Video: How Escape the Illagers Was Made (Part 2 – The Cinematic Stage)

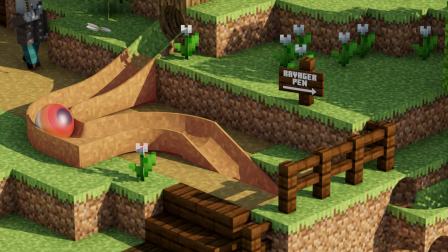[4:07]
And this is one of the few points where it isn't, and it looks very much like a marble track.
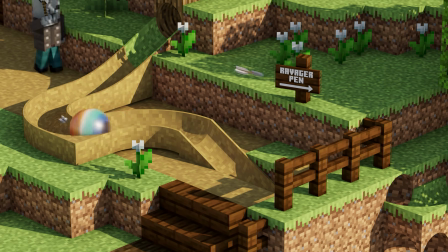[4:12]
I can't remember why I chose to do this, but every time I look at it, I wish I'd embedded it into the landscape much better.
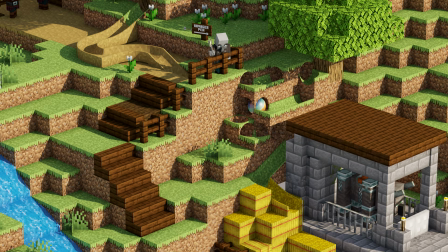[4:21]
Looking at the design from this point of view, you can see that the Vindicator that's shaking his axe over the top of the fence could quite easily go down the steps and catch back up with the marble, but I kept the camera tight so that you couldn't see the steps going down the other side,
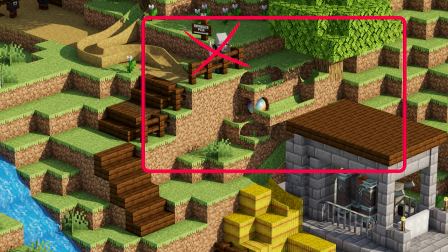[4:36]
because I really wanted to get rid of the Vindicator at this point and sort of remove him from the animation so that we could get on to the next section.
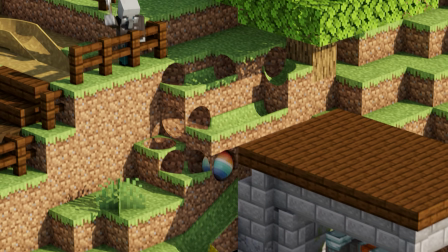[4:45]
Moving on to the Ravager pen, this area was a little bit tricky to get correct,
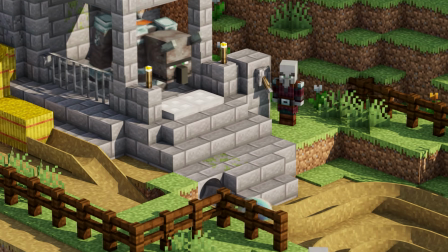[4:49]
as the momentum of the marble throughout this section will be lost because it's quite a flat part.
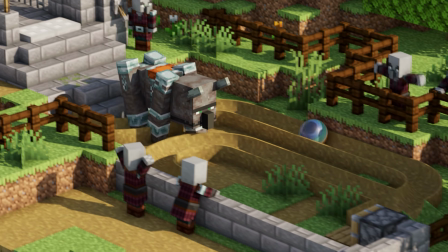[4:54]
So once I'd built a little bit of the track, and made sure that the Ravager could keep up with the simulation of the marble.
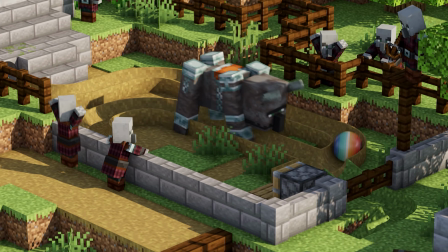[5:01]
I then built some more track in and added a piston in,
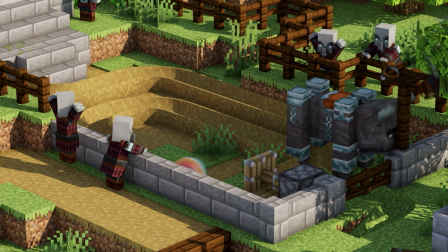[5:05]
because I realised at that point that's where the pace of the marble needed to be increased.
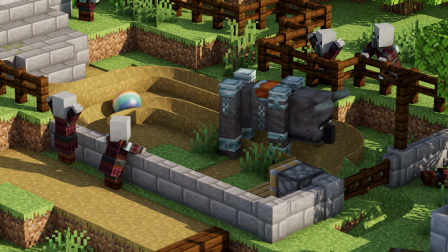[5:10]
And then from that point I realised that I could just about twist the Ravager to a point where it looked like the marble was going underneath its legs,
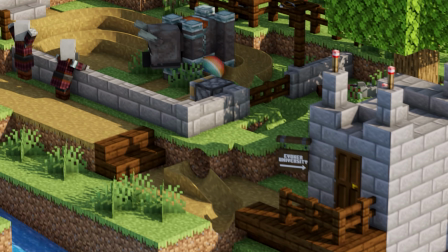[5:18]
and then the marble made an exit out of the gate.
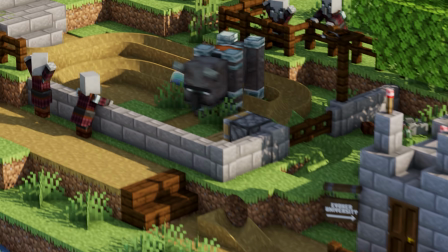[5:21]
In the previous section I talked about how I had the track above ground, and I've done exactly the same thing here.
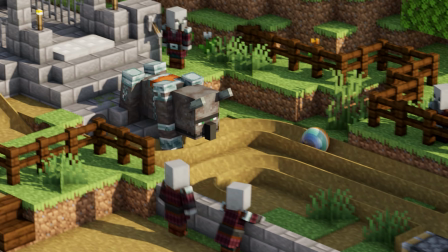[5:27]
And again, I'm not entirely sure why I did it, but I always look at this and wish that I'd put the track into the ground to make it look like it's part of it,
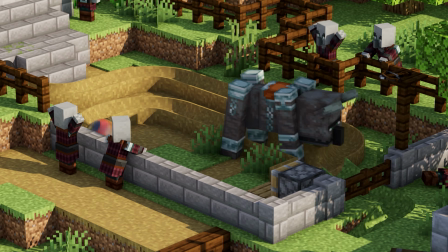[5:35]
rather than being a quite obvious bit of track.
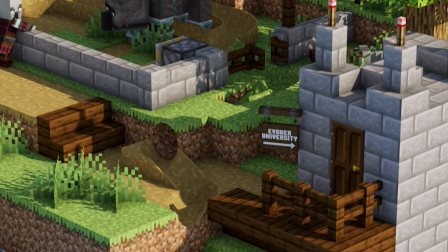[5:41]
Moving on to the next section, there were a couple of choices that I had in mind.
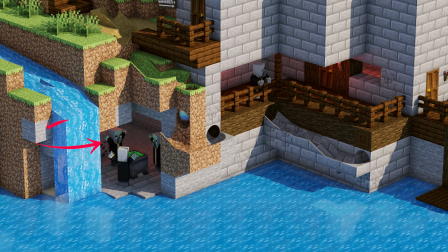[5:45]
I did consider sending the marble behind the waterfall and then round the back of the evokers that are around that cauldron, but I did have concerns that the track would get a little bit too low too quickly and I'd have to ultimately end the marble run a little bit quicker.
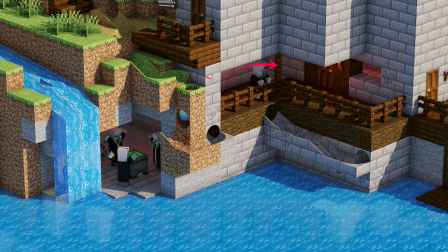[6:00]
I also considered having the marble go behind the evoker on the balcony and somehow sneak over into the door that's on the right hand side. However, that all felt a little bit messy and it felt like the structure of the university was going to get in the way.
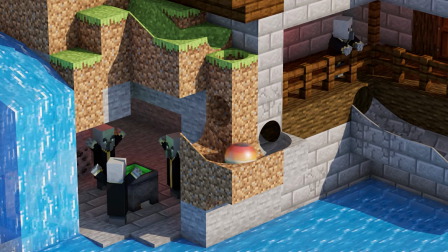[6:14]
So ultimately what I ended up doing is having the marble sneak under the evoker on the balcony,
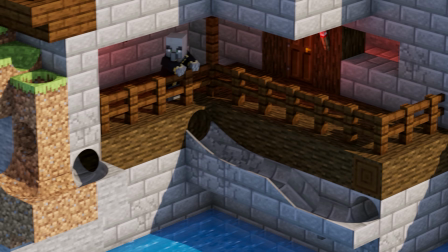[6:20]
again pulling it into the structure of the building, which I quite like, and then having the marble travel down that long ramp being chased by fangs,
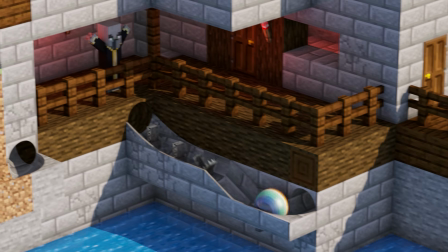[6:28]
which I thought worked really nicely.
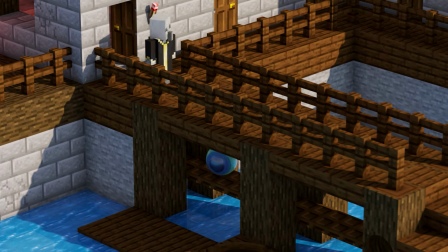[6:31]
Then for the last section, I simply had the marble run over those trapdoors underneath the dock, then I had a little bit of track to get it into the boat.
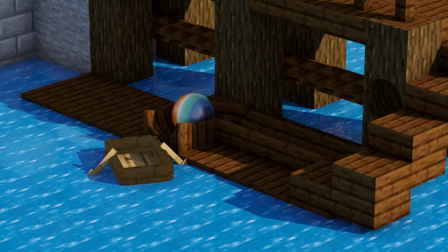[6:40]
There's two little things I have an issue with here, and they're only really small. The first one is the texture on the track.
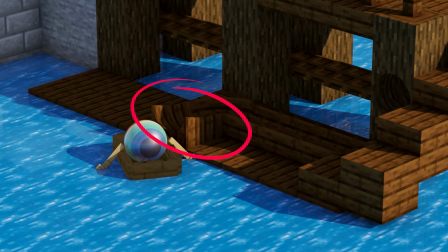[6:46]
If you see the very last piece of track, the texture is horizontal rather than flowing with the track. A little bit annoying. And the last one, and I have no idea how I missed this, the boat's texture is really dark. I think it's because the polygons are flipped inside out, but by the time I'd noticed, I'd already uploaded it to YouTube.
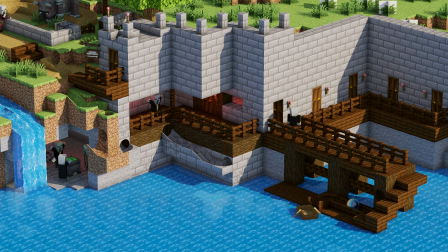[7:06]
And here's another zoomed out view of the area so you can see the extent of what was created, and it all looks quite nice.
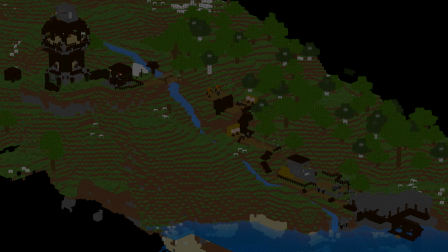[7:15]
Adding the lighting into this animation was reasonably straightforward. I simply put a sunlight in there, chose the direction, and that was pretty much it.
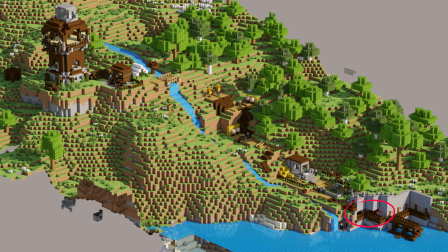[7:24]
Aside from the only other bits that were lit up were in the university, where there were some redstone torches to just light up the areas that were quite dark.
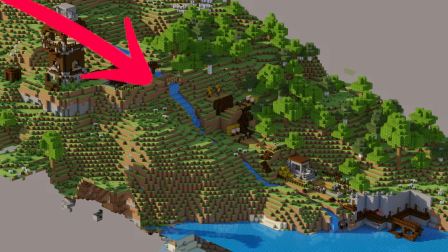[7:32]
I did look at having the lighting coming from the other side, but what ended up happening is a lot of the animation felt like it was quite dark because it was in shadow.
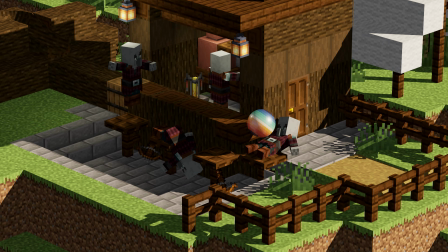[7:41]
I've also used global illumination to have a more realistic feel to the lighting,
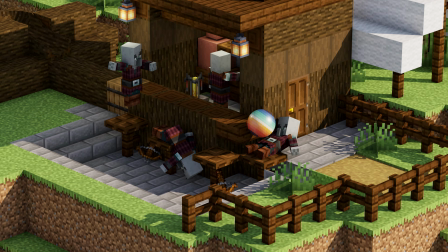[7:46]
and I've also applied ambient occlusion as well, just to add that final little touch to the lighting.
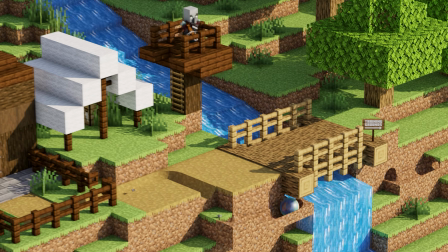[7:52]
When it came to the camera work, I really wanted to keep the camera moving all the time, although there were a couple of places where I did need to stop it.
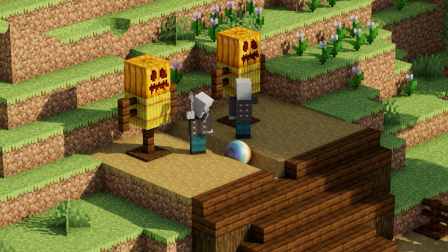[8:00]
Where possible, I would at least keep the camera moving slowly, and this was all to just give that sense of excitement and pace to the animation.